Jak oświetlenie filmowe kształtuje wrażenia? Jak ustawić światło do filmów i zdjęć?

Co robią dwie żarówki na randce? Rozjaśniają sobie wieczór. Nie to kliknąłem.
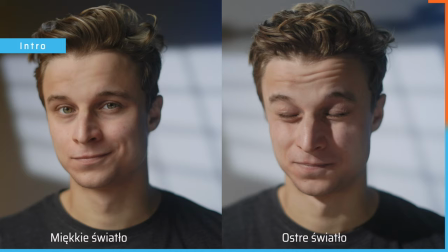7s
Eliminuje ostre cienie i równomiernie oświetla scenę.
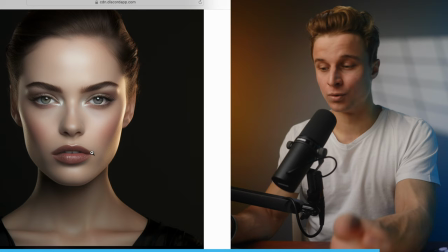11s
Oświetlenie jest równomierne, symetryczne, ponieważ jest z przodu, wszystko jest dobrze oświetlone.
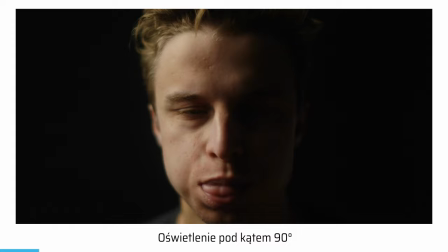16s
Dodaje jej to grozy i podkreśla bardziej męski charakter twarzy.
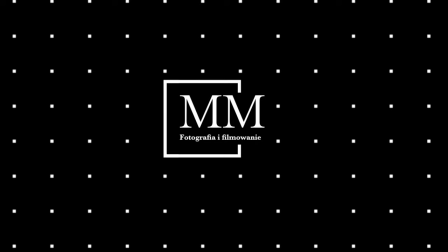Zanim zanurzymy się w światło różnych pozycji światła, Przyjrzyjmy się narzędziom, które pozwalają nam kształtować je w wyjątkowy sposób.
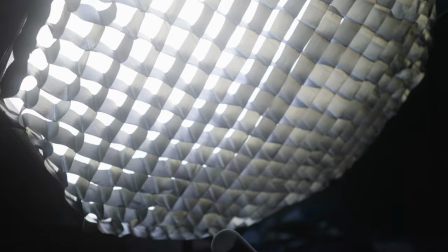35s
Dyfuzor rozprasza falę świetlną, zmieniając tym samym jej właściwości.
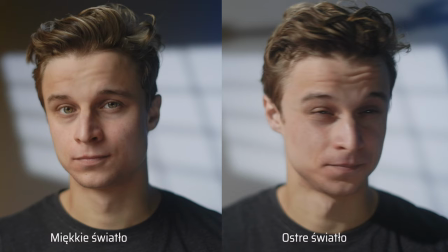40s
Sprawia, że światło staje się bardziej miękkie, eliminuje ostre cienie i równomiernie oświetla scenę, jednocześnie wygładzając skórę. W naturalnym świecie z miękkim światłem mamy do czynienia w trakcie zachmurzenia, ponieważ chmury działają jak softboxy, ale na wielką skalę. Natomiast bardziej ostre światło możemy spotkać w południe, kiedy niebo jest czyste. Taki rodzaj światła bardziej uwydatnia kontur twarzy i niedoskonałości skóry. Teraz przyjrzymy się różnym pozycjom światła, ich mocnym oraz słabym stronom i odpowiedzmy na pytanie kiedy możemy użyć określonego rodzaju oświetlenia.
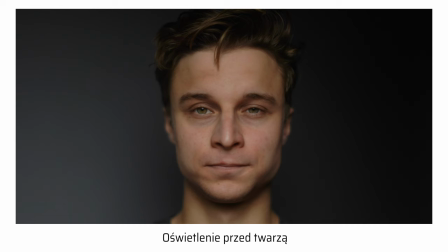77s
Światło frontalne, jego zaletą jest równomierne oświetlenie bez cieni. Możemy je kojarzyć najczęściej z reklam, a dokładniej mówiąc reklam kosmetyków. Wszystko jest tam bardzo dobrze widoczne. Wadą takiego oświetlenia jest to, że obraz wydaje się być dość płaski, co w przypadku filmów z narracją nie wchodziłoby w grę, ponieważ brakowałoby w nich artystycznego wyrazu w danym ujęciu. Używam Mid Journey, żeby wygenerowało nam przykłady, zobaczymy zaraz co wyjdzie.
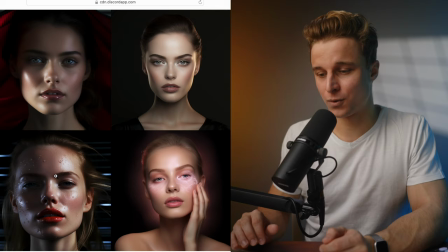104s
Dwa obrazki z prawej mają oświetlenie frontalne, a dwa z lewej mają oświetlenie pod kątem, które omówimy później.
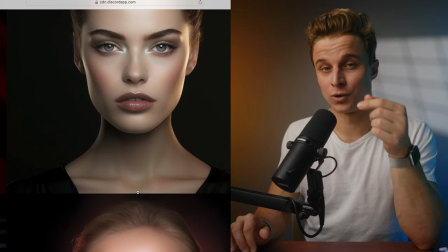111s
AI w tych dwóch wypadkach dało światło tak jak ono być powinno, Czyli z przodu.
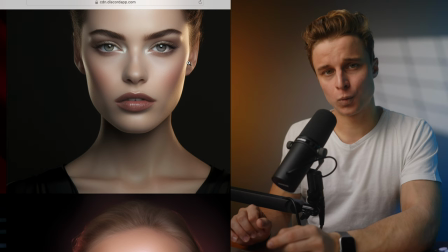116s
I możemy to zauważyć na przykład nawet po takich szczegółach jak catchlighty, czyli takie małe źródła światła, które odbijały się w oku.
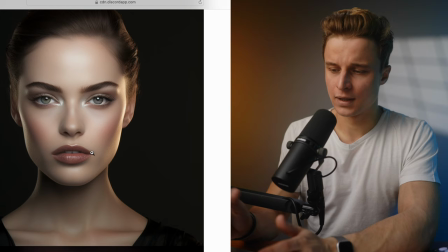123s
W tym wypadku, ponieważ światło pada z przodu, musi być ono odbite centralnie na oku. To jest najbardziej typowy przykład, jaki można zobaczyć z tego typu reklam.
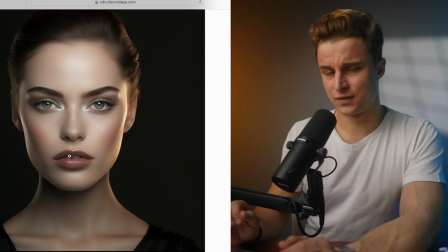133s
Oświetlenie jest równomierne, symetryczne, ponieważ jest z przodu, wszystko jest dobrze oświetlone. W tym wypadku ta postać wygląda trochę jak lalka, ale to jest dość typowe, jeśli chodzi o reklamy kosmetyków, gdzie nakładają na siebie tyle warstw tego czegoś, że nic nie widać już.
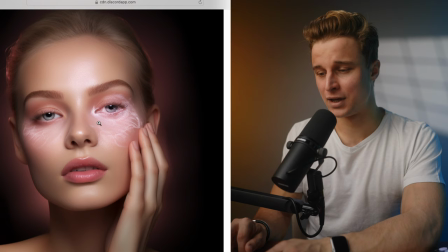149s
To zdjęcie jest dość ciekawe. Nie wiem jak to się fachowo nazywa, ale to błyszczące coś nachodzi nawet mam wrażenie na jej oko. Więc kompletnie bez sensu. Światło pod kątem oznacza się głębią, trwymiarowością i teksturą.
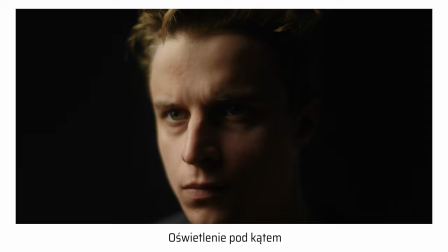164s
Ma na wiele odmian. Jedną z nich jest oświetlenie pod kątem 90 stopni, które najczęściej możemy spotkać w filmach akcji, w których zła postać jest oświetlona właśnie w taki sposób. Dodaje jej to grozy i podkreśla bardziej męski charakter twarzy. Zawsze warto jest się przyglądać jak oświetlają aktorów w filmach.
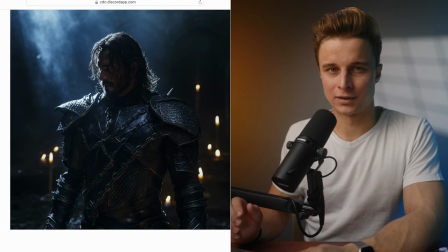182s
Ludzie na planie wiedzą co robią i robią to po mistrzowsku. A tutaj mamy z kolei bardzo typowy przykład tego jak w filmach są wilani oświetlani.
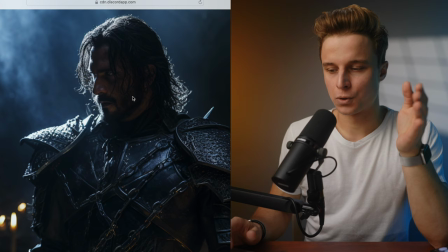190s
Światło pada od przeciwnej strony, z której jest kamera, w tym wypadku widzimy ciemną stronę twarzy.
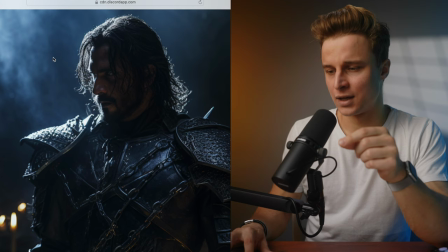197s
Taki rodzaj oświetlenia dodaje nam więcej trójwymarowości i tekstury, ponieważ w tym wypadku mamy tutaj ciemne, jasne, ciemne i jasne. Innym przykładem, jaki możesz kojarzyć z filmów jest chociażby Mroczny Rycerz Nolana, w którym Joker był oświetlany właśnie w taki sposób. Zwróć uwagę, w jaki sposób filmowcy u Nolana na planie oświetlali sceny, kiedy Joker był na nich. Światło wtedy padało z jednej strony i jego twarz w większości była ciemna, co dodawało nam głębi, tajemniczości, sprawiało, że jego twarz wydawała się być bardziej znacząca, bardziej straszna momentami nawet.
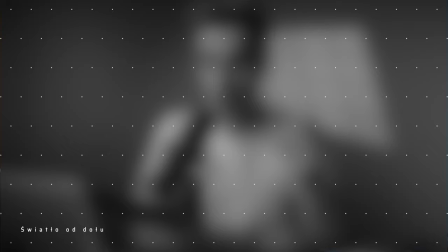236s
To jest efekt, jaki chcieli uzyskać i zrobili to, jak mówiłem wcześniej, po mistrzowsku. Światło od dołu, czyli ikona kinagrodzy.